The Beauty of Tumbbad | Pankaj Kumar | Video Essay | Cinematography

Like no other, Tumbad is a 2018 film which took almost a decade to be made solely because of how the filmmakers wanted it to look.
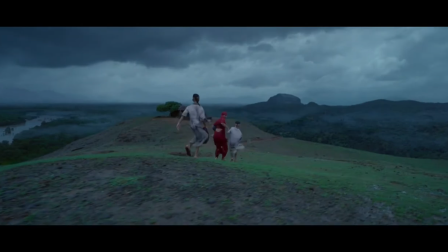[0:28]
With a schedule decided on the basis of the availability of natural light, rather the lack of it, Tumbad took 6 years just to be photographed.
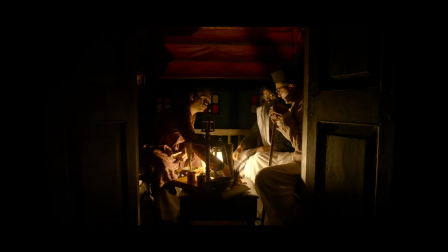[0:36]
A film with an enormous canvas where each frame is like a painting,
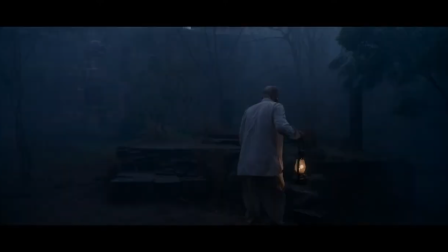[0:40]
cinematographer Pankaj Kumar boasts of channelling empathy, greed, guilt and gloom into visual imagery.
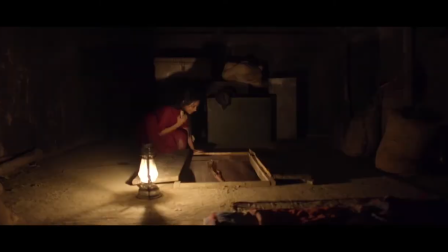[0:47]
This film is an unforgettable experience and I am here to give my two cents on it. I present to you The Beauty of Thumbad.
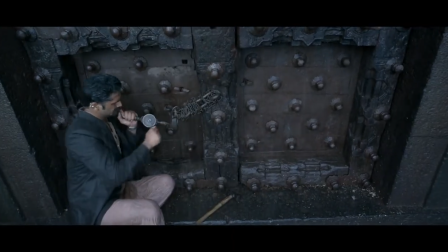[1:00]
Vinayak, the protagonist, discovers a means of extracting gold from the womb of an ancient goddess.
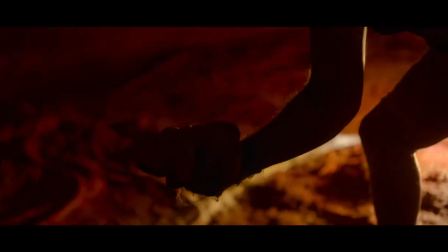[1:06]
The womb is protected by the goddess' son, Hastar, and Vinayak finds a way to tame Hastar that he later passes on to his son Panduram. The visuals of Thumbad are a lesson on using colours to create an ambience that transports the audience to a certain era.
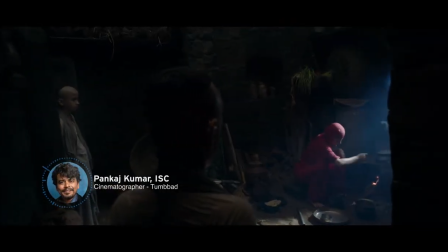[1:21]
So because of this overwhelming surrounding of darkness,
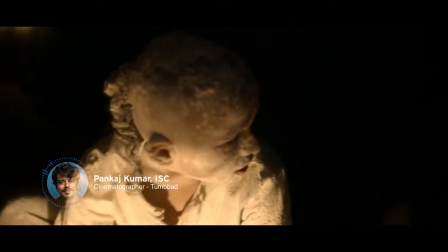[1:27]
that these horror stories, you know, they just become so real in your mind.
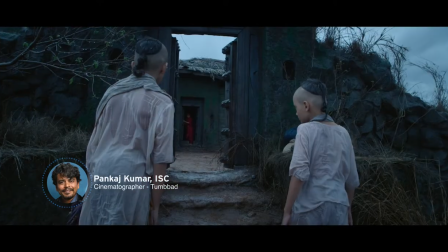[1:34]
So that was the atmosphere that I wanted to capture from this film. that the atmosphere is dark, it's sinister,
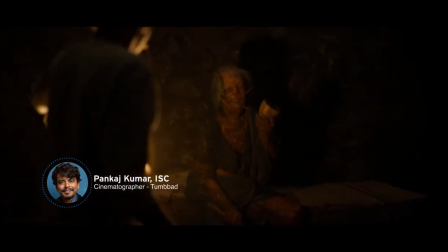[1:40]
the creature which resides in your house is not entirely imaginary but the dark atmosphere in the house itself
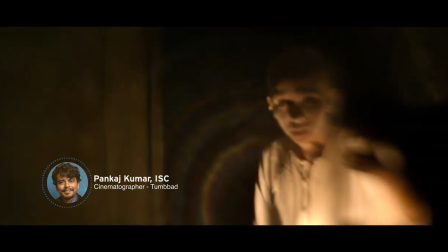[1:48]
gives such an eerie atmosphere that every moment is filled with dread if ever we encounter
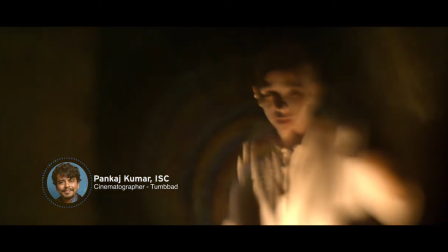[1:55]
this monster of opportunity.
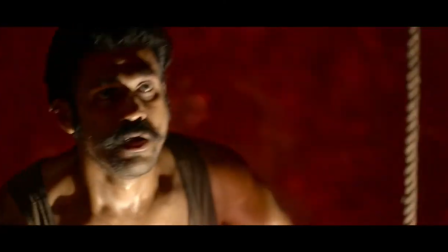[1:57]
The film has a limited color palette because the atmosphere is very specific and organic and so the cinematographer did not deviate from it.
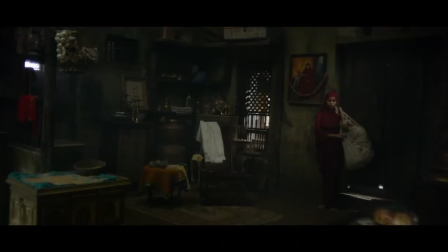[2:05]
This style is unique for Indian cinema and culture. However, similar colors on the palette were not used to prevent it from becoming monotonous.
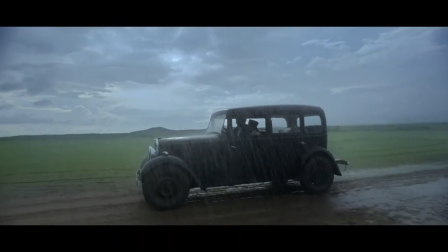[2:14]
That's why heavily contrasting colors like blue and cold grey splash with striking red and gold were used.
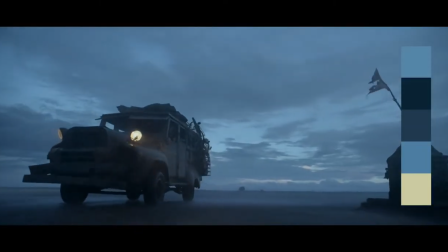[2:20]
Blue showcases the constant monsoon and the drenched world of the characters.
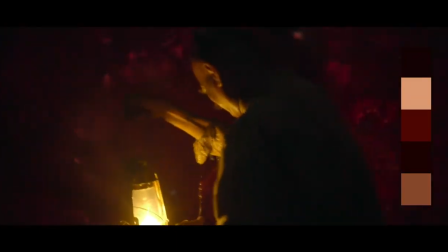[2:25]
Red has been strikingly used in the scenes inside the womb, making the whole act of getting money appear spooky and dangerous.
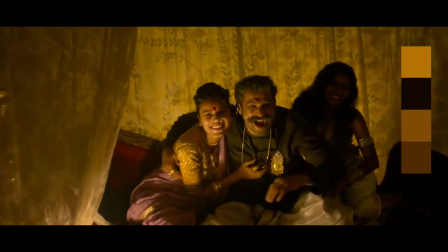[2:33]
Yellow has been used to make it look period-friendly as it mimicked the light that came from lamps used back
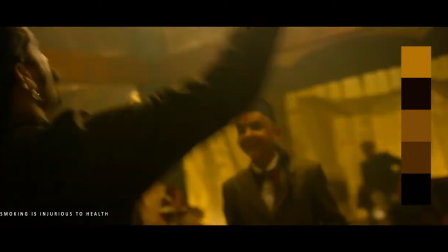[2:38]
in the day and also put forth the idea of the characters being infatuated with money and greed.
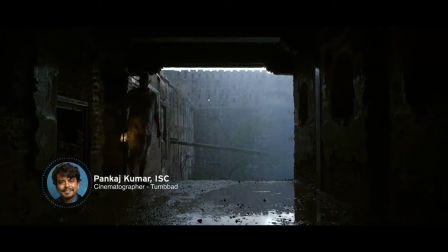[2:44]
The approach of Thumbar is very different to the subject itself.
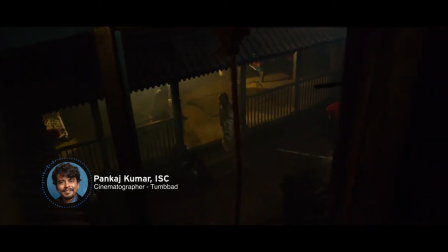[2:47]
It demands a sort of environment that lends itself very beautifully to these complementary colors of blue and red.
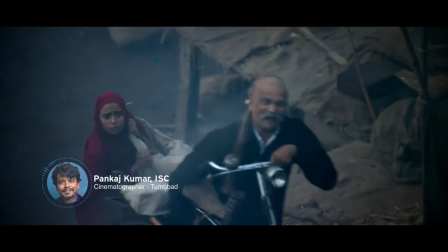[2:56]
So these two colors are very pronounced while meeting other colors. so it remains faithful to the atmosphere that a particular film wants to convey.
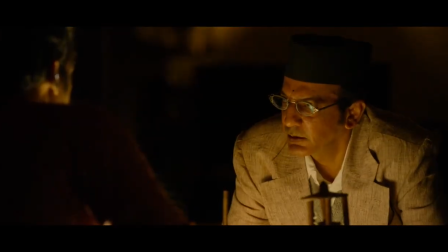[3:06]
This colour scheme can be seen in the costumes and the set design as well and you see it in the light source too.
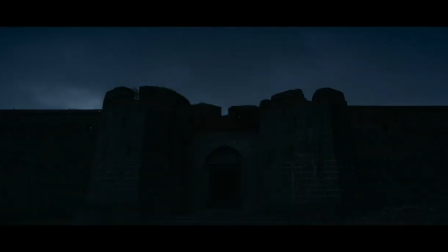[3:11]
In a sense, the lanterns. Thumbar village looks timeless without a clear demarcation between day and night.
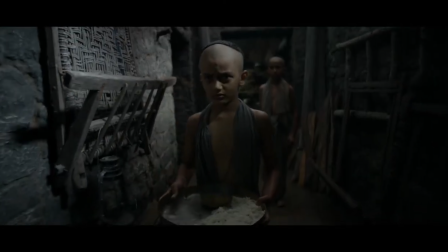[3:18]
Since the film was shot only during monsoons, daylight is barely visible with natural light mostly diffused throughout the film.
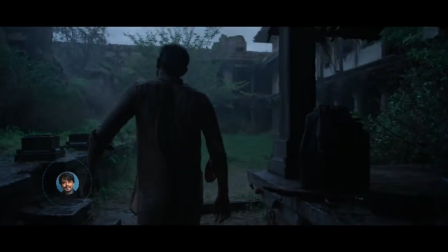[3:25]
As spoken by the man himself, Every part of filming Tumbar was exciting.
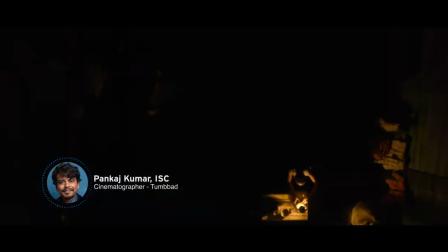[3:31]
Every shot was full of these exciting possibilities. The lighting of Tumbar, I have used the simplest of equipments I have ever used on it.
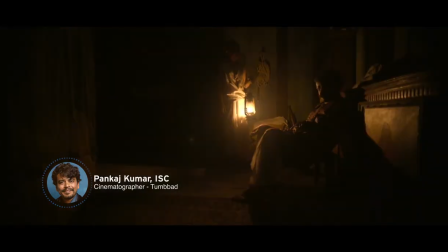[3:39]
Once we decided that, you know, my lighting approach largely is to remain true to the source.
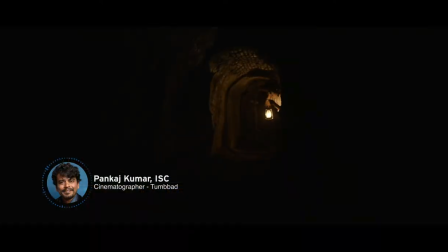[3:46]
And that's how I create separation in foreground, background. And so being truthful to the source of light gave rise to this
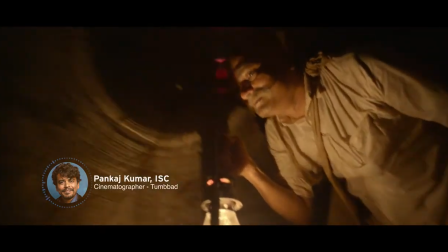[3:54]
idea of filming only with lantern lights because film is set in a period where there was no electricity.
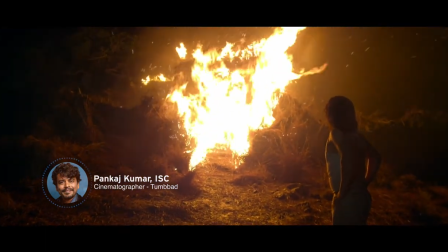[4:01]
So in the dark people used to have only these fire sources as light sources.
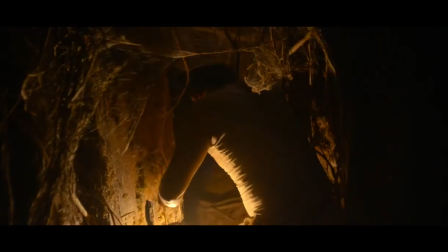[4:07]
So mostly they were surrounded by dark. Lanterns and lamplights were the only source of light throughout the film in order to remain true to the era the film is set in.
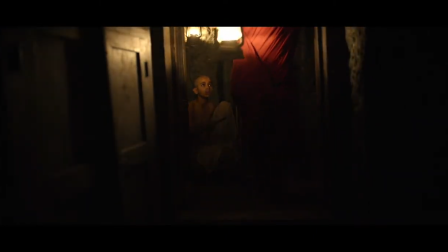[4:16]
That is the reason for it being a recurring prop in Tumba. some scenes were in fact lit with just a single lamp.
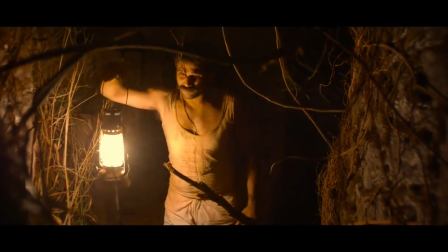[4:22]
It gives the frame a low-key look and the high contrast created because of it keeps us on tentacles.